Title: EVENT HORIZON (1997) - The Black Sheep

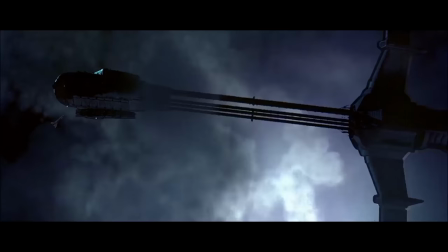(4:10)
This gives the ship character, and having such a religious overtone was a cool idea, as the ship literally goes to hell.
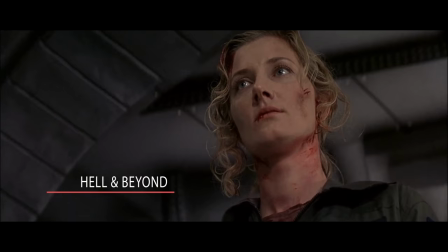(4:18)
Speaking of hell, the ship comes back from another dimension, essentially sentient.
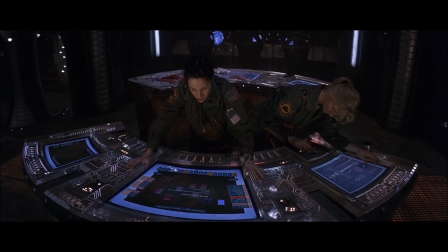(4:22)
They vaguely mention that this may be hell, and from the warning message left by the last crew,
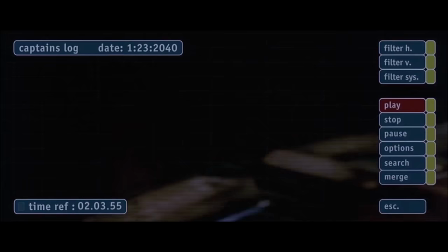(4:28)
and the quick cuts of said crew being tortured by the ship, it's safe to say that's exactly where it's been.
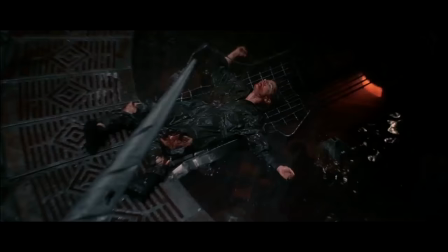(4:33) You can't leave. She won't let you.
The ship slowly starts driving everyone insane, and even gives flash forwards to its hellish plans.
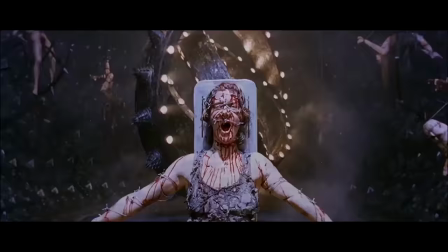(4:42)
These images were a massive undertaking, showing each character dying at the mercy of the ship.
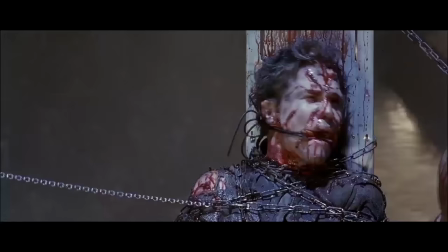(4:46)
Each shot is set up like a painting, and has a twisted Jerome Witkins-like design to them.
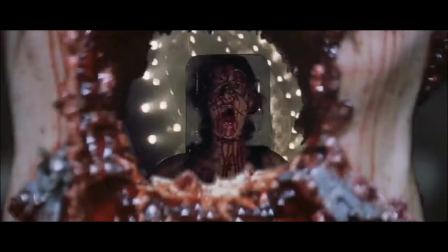(4:52)
These shots were also cut down because of studio demands and a bad test screening.
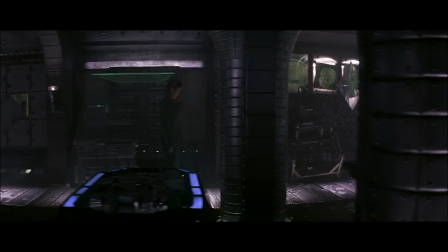(4:57) Do we really need those?
I do have a few problems that pop up from time to time.
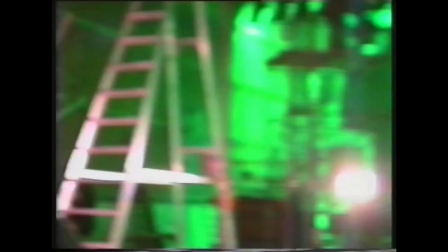(5:04)
This has more to do with the studio than anything. The most obvious interference is in the third act.
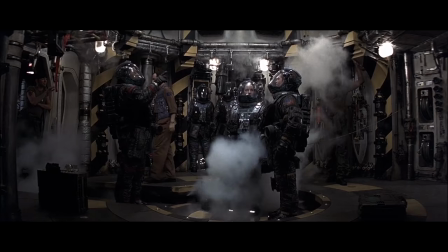(5:09)
The whole movie has a slower build. Hell, we don't even board the ship until the 20-minute mark.
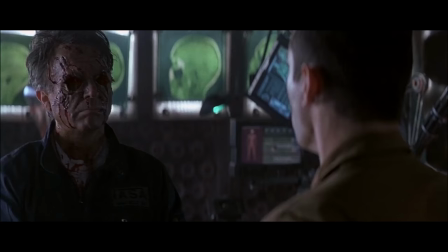(5:15)
Then it ends with fistfights and gunplay. It basically runs through the finale, and this change of pace is awkward.
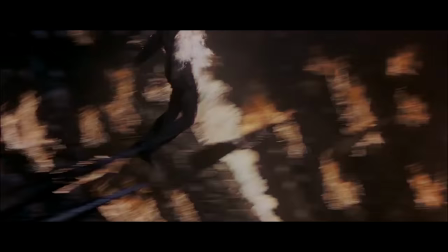(5:22)
The confrontation between Dr. Weir and Captain Miller is cool visually, but lacks any weight because of the obvious rush.
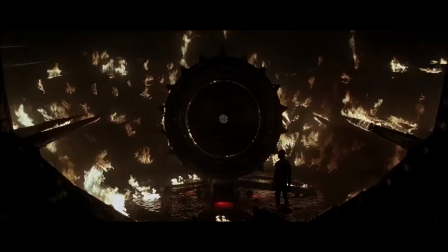(5:30)
Of course, Event Horizon isn't on the level of most classics, but surprises me that it gets the level of hate that it does.
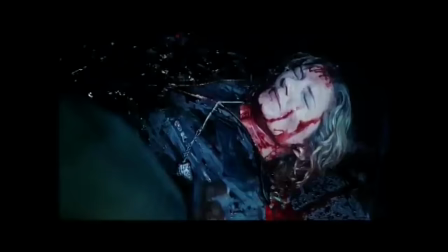(5:37)
This was a film that was manhandled by the studio, and the cut that was released was heavily compromised.
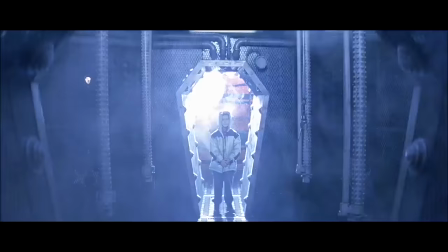(5:45)
With that being said, it still comes off strong. From the great casting of Isaacs, Fishburne, and Neill, to the beautiful imagery brought on from Hell,
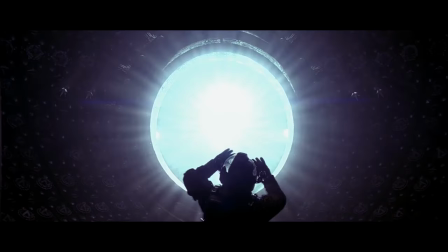(5:53)
Event Horizon handled itself with grace and put a solid effort into constructing a true haunted house film in space.
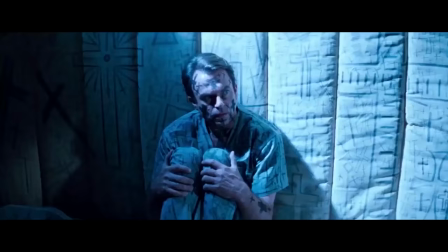(6:00)
Do you agree with me? Maybe you think I'm crazy. Let me know in the comments, my friend.
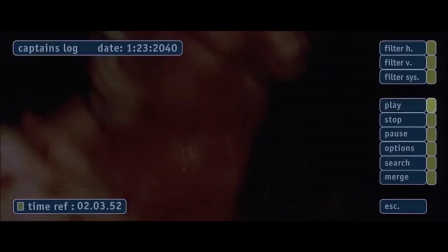(6:06)
And until next time.